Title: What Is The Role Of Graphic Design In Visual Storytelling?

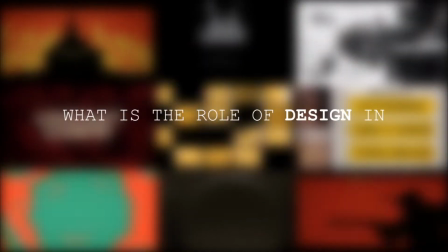What is the role of design in visual storytelling?
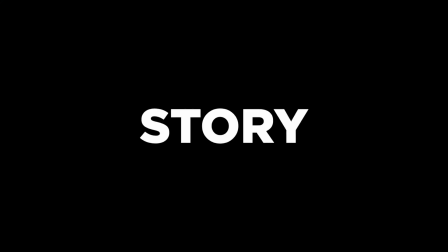Now, storytelling is literally everywhere.
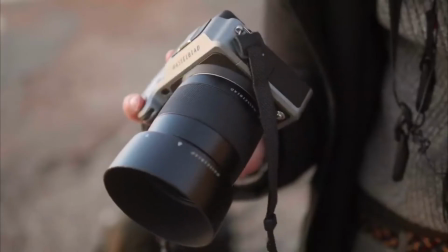It lies in forms of art, books, photography, digital photography, film, or even us just talking with a brew or a pint at the pub.
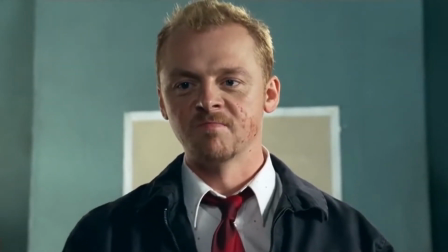How's that for a slice of fried gold? Yeah, boy!
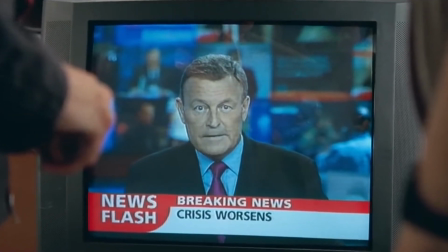Perhaps storytelling is part of us as we share stories with each other in our everyday lives, assuring others that we have experiences congruent with theirs.
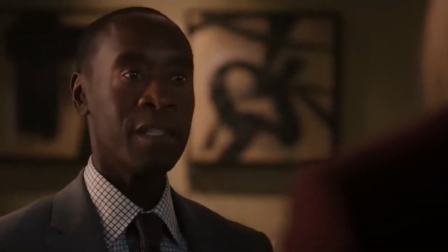Boom. Are you looking? Why do I even talk to you guys? Everywhere else that story kills. That's the whole story?
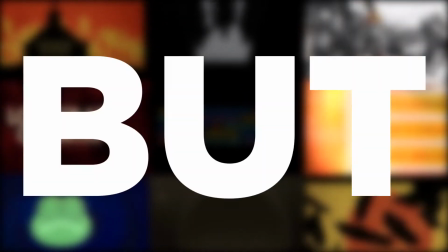Design has a subtle, nuanced role in storytelling, but what is that role? Let's break this down a bit.
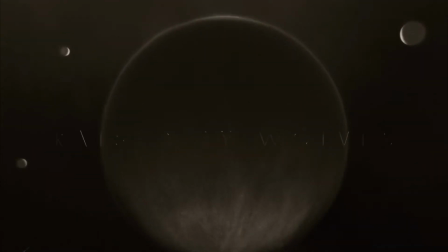Title sequences are essentially the book covers of the film industry, expressed through design by tons of practitioners dating back all the way back from Saul Bass to Kyle Cooper. Honestly, title sequences didn't really change the game until Saul Bass was hired as lead designer for the title sequence Carmen Jones,
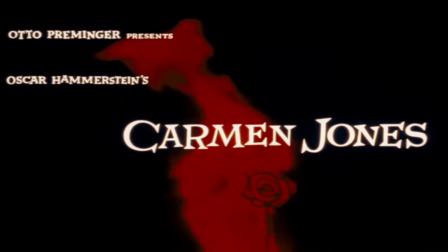and he believed that the importance of a title sequence was to set the mood in a metaphorical way, and that the title was a way of conditioning the audience so that when the film actually began, viewers would already have an emotional resonance with it.
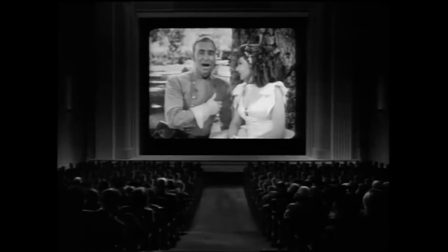Now, personally, I believe this way of thinking stemmed from the idea that in the 1950s, when you went to the cinema,
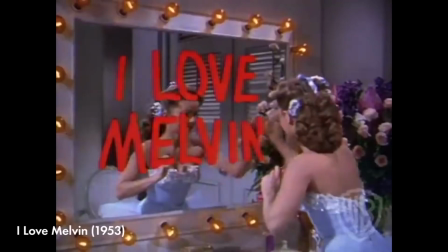you would have a cartoon, an organ player, a title sequence, and a film culminating into one whole show. Unlike now where we just watch the film and leave like nothing happened. This guy here?
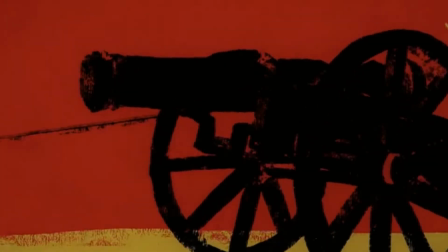You know what? He just left. Anyway, open title sequences are used for preserving that ritual of going to the cinema, and that they are the element of showmanship.
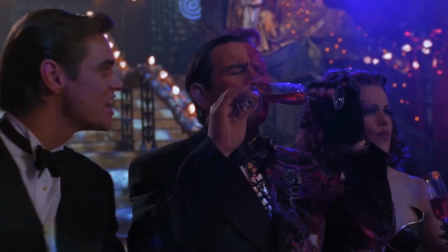The difference? Showmanship.
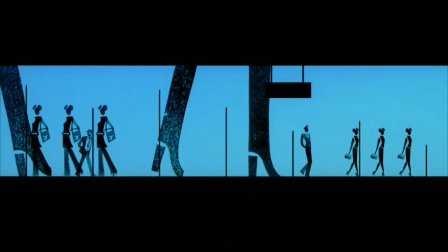These sequences ultimately come together using visual effects, illustrations, photography, even handcrafted elements to fit the setting of the film.
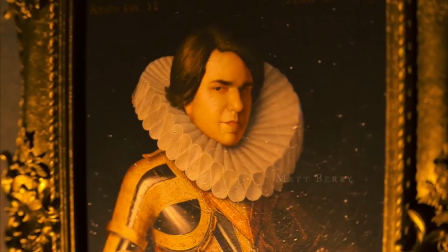And that's what title sequences do. They create the setting. A setting that will help the viewer understand the particular genre and story they are in for.
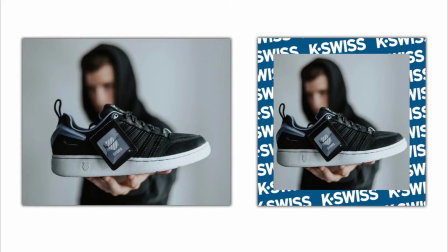If you've ever watched a film, a TV show, an advert, or even been to the theatre, Be or not to be.
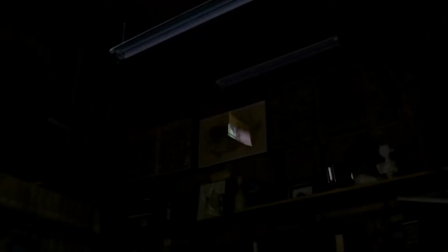That is the question. you'll have seen a prop designed left, right and centre, as props are crucial in storytelling.
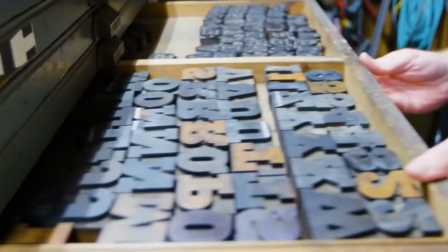They complement and motivate the character setting the scene, identifying a particular time and place and cultural setting, sometimes even becoming a huge focus of the film.
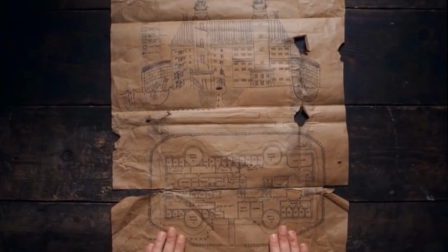I mean, let's look at Wes Anderson for example. In The Grand Budapest, we can see all types of examples of prop design created and designed by Annie Atkins and her team.
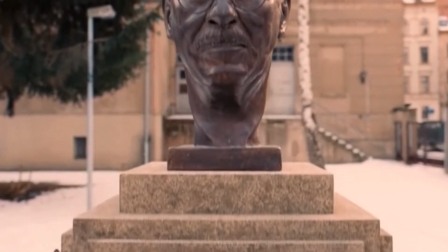And in a lot of these stories, there's an archetype of storytelling known as the herald, the message or messenger that kickstarts the action.
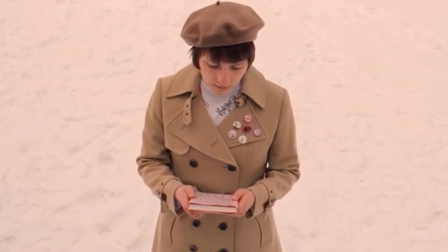Watch a film set in the early 1900s and the hero is handed an urgent telegram. Some centuries earlier, a king throws down a scroll.
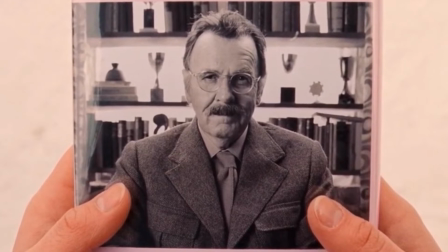Whatever from the herald takes, the universal function is to tell the hero that despite their reluctance to upset the status quo, their life will be changed forever.
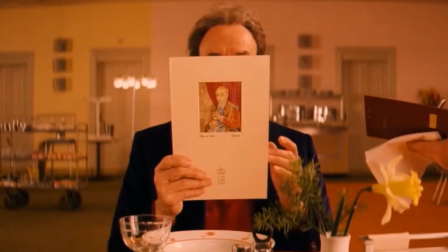We see this all the time.
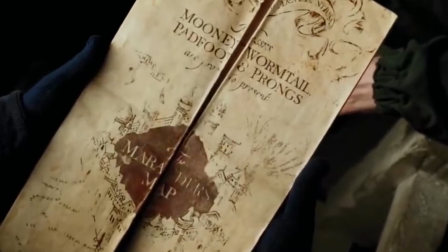Take Harry Potter for instance, the letter sending him to Hogwarts, the Marauder's map, the ticket to Platform 9 3/4, and even the fictional school books. These are also known as hero props that spend very little time on camera but make the world we're watching more immersive.
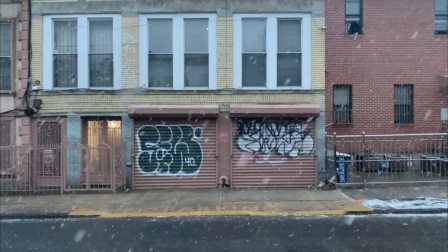Even though it's not quite literally moving like film or props within film, photography is still another way of visual storytelling.
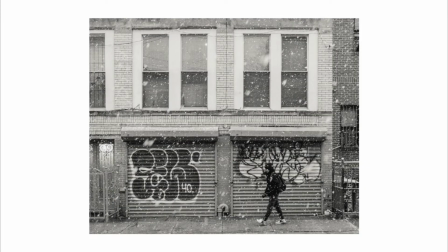In each individual still photo, whether it be people in the streets, road signage,
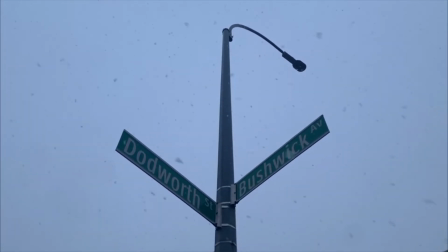or weather of that particular day, that depicts the story of the setting it holds, capturing the scenery, the moving elements,
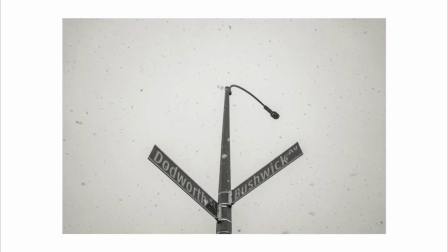adding in natural motion blur, creating movement in a still frame of life.
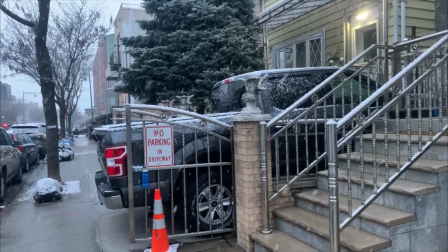I recently reached out to my favourite photographer, Colin Ridgway, and he gladly did an interview for me,
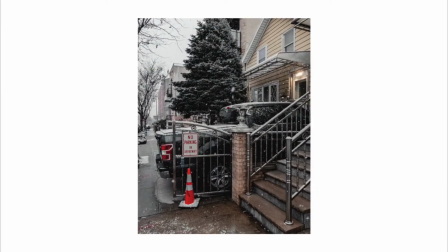which was great until the interview didn't record sound.
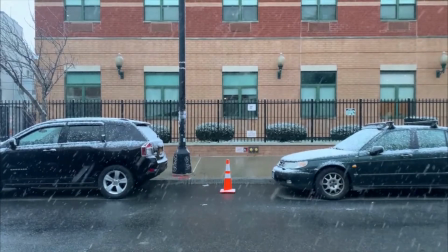But he was more than happy to message me how a meaningful story should evoke some sort of emotion, some sort of feeling.
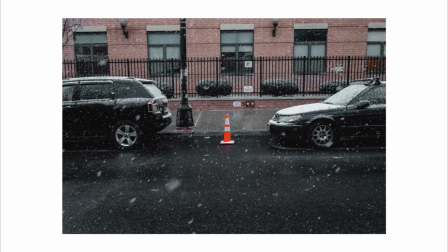If your photo does the same, you have a good photograph. If you don't feel anything when you're looking at a photo, maybe it's not a winner.
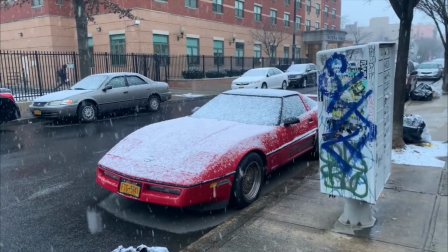There needs to be a purpose behind photos you produce, and the driving purpose would be having a good story behind it.
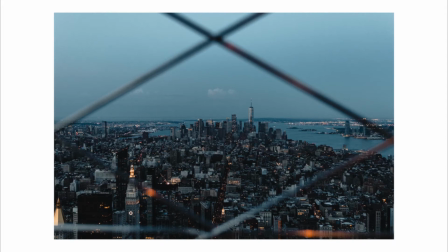You'll know it's a solid story when you feel something, when you're looking at a particular photo that you have taken.